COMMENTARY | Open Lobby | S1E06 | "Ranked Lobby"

Floating in the midair, and then I just had him run along that track so that I could get this, like, stable, so I could have Banshee at least consistently level in the frame as if he was,
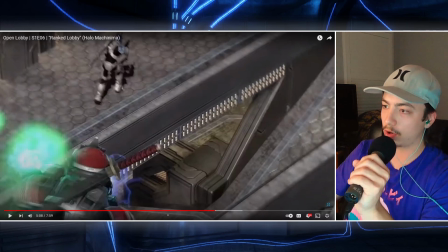like, gliding in the sky, so I could get this over the shoulder, like, overhead shot.
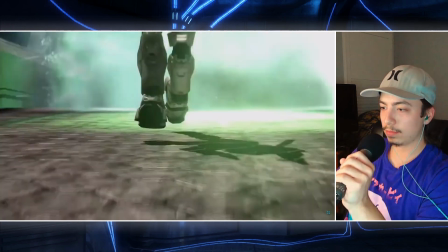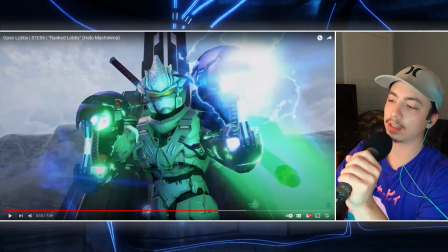And then I guess to break it down simply, like, to explain how I do that, like, that, like, instant transmission or teleporting effect, whatever you want to call it. I mean, it's... I don't know what you would call it exactly.
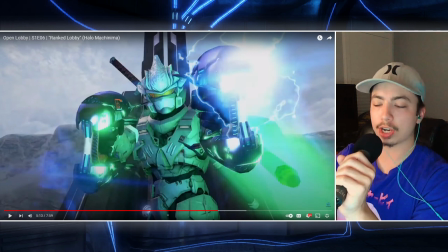I was a DBZ kid. for, like, those shots where they're, like, teleporting and, like, reappearing, all that is just... I get a shot of, like, a... Just a clean plate with no actor or avatar or, you know, body in the scene. And then, from the same angle, I don't move the camera. I get the shot where... Chopper or Banshee or whoever is in the frame and they jump into frame, and then I do a mat around them, right? And then I just apply a motion blur effect in Premiere, and then I keyframed the mat, like, to move, to jitter and move, like, up and down, like, a couple of frames before completely removing them from the frame. And that just gives it, like, some energy to be like, oh, they're, like, phasing, and then they just teleport and they're gone, right? It just, that little extra touch with, like, the moving of the keyframes just gives it a bit of,
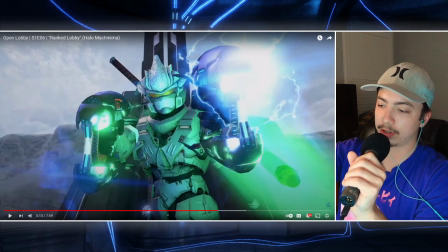a bit more energy than it would be to just be, like, to have a motion blur effect and then just to be gone. It just wouldn't look right, to the naked eye.
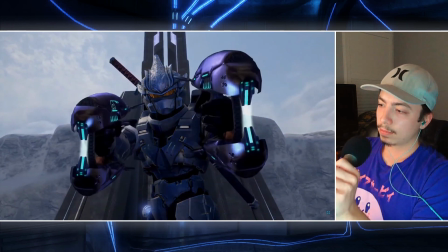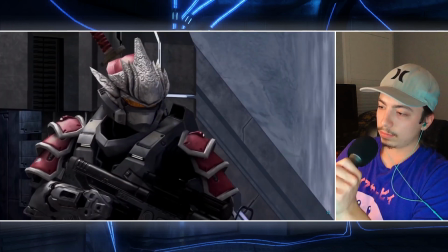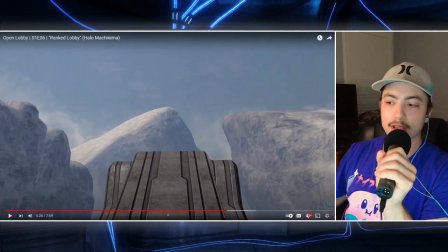Like that part too, where it's like it dies down, he teleports, he doesn't know where he is, so the music cuts out, and it's like, and you just hear the map ambience, and it's like, where'd he go? Well, I guess it's over, and then bam, right in his face, right?
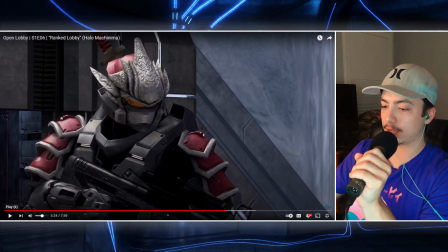And then you get I love this shot too. You get the quick cut to, like, this push in on a close up,
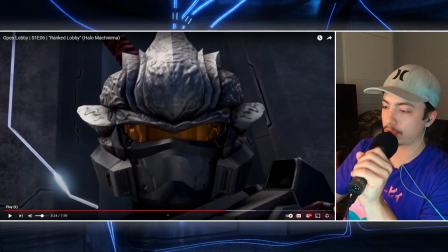and then you hear the energy sword blade strike, and you get this, like, quick, like, tracking shot where he's, like,
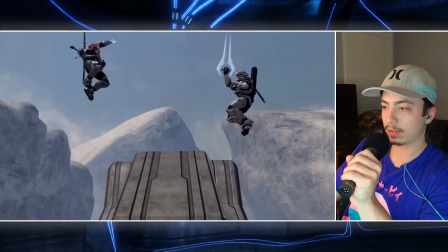whipping it out, and then immediate clash. Wasting no time here.
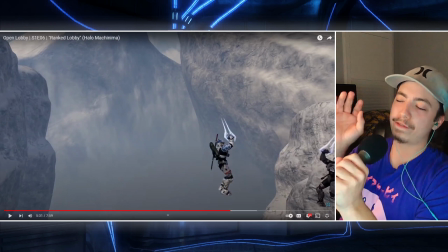So this is, like, the only, like, phony part, because, again,
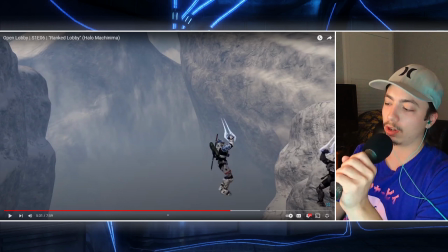it goes by so quick that I'm hoping that the audience won't see all the flaws in it, but basically, again, I had them, like, elevating on wooden pallets because I only have me and one other person in the scene, right? So I can't, and I wanted them to, like, clash and then run off, right?
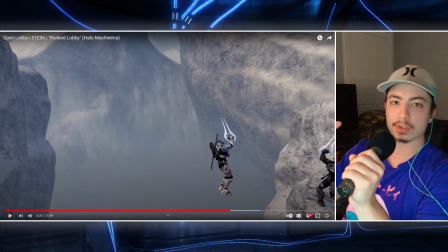To, like, because if they just clash, they wouldn't really bounce. So I wanted them to clash and then bounce back and then teleport. I don't know, just, like, to give it, again, more, like, energy, and, like, that each strike is, like, powerful, right? And so I had them just, like, they would clash and then walk off these wooden pallets.
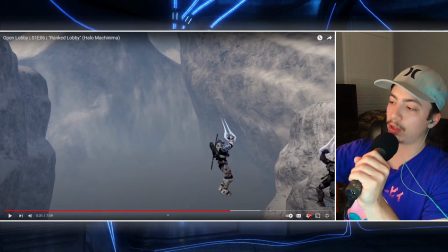But because of the angle of this shot and the how many pallets I had in the frame on different levels, some of the pallet shots, you can kind of, like, see the inconsistencies if you slow it down. Like, right there, their feet are, like, nowhere to be found, and they're completely gone.
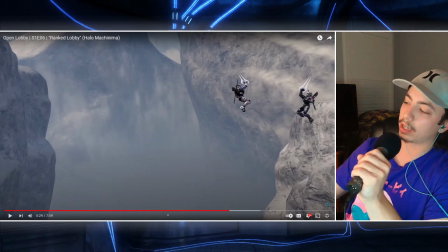And then they clash, and then you Banshee, for like a frame, his foot disappears when they both fall. And then you get the the teleporting effect.
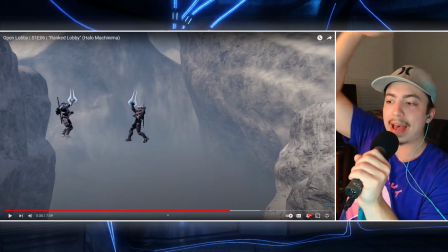And then there, it's like there's like a matte, like, feathering effect around both of them, because
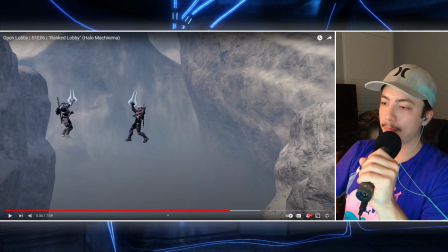you know, I'm using this clean plate here, but the clean plate is inconsistent with all this other stuff going on, because when I got this clean plate, this is before I got coverage of all the action.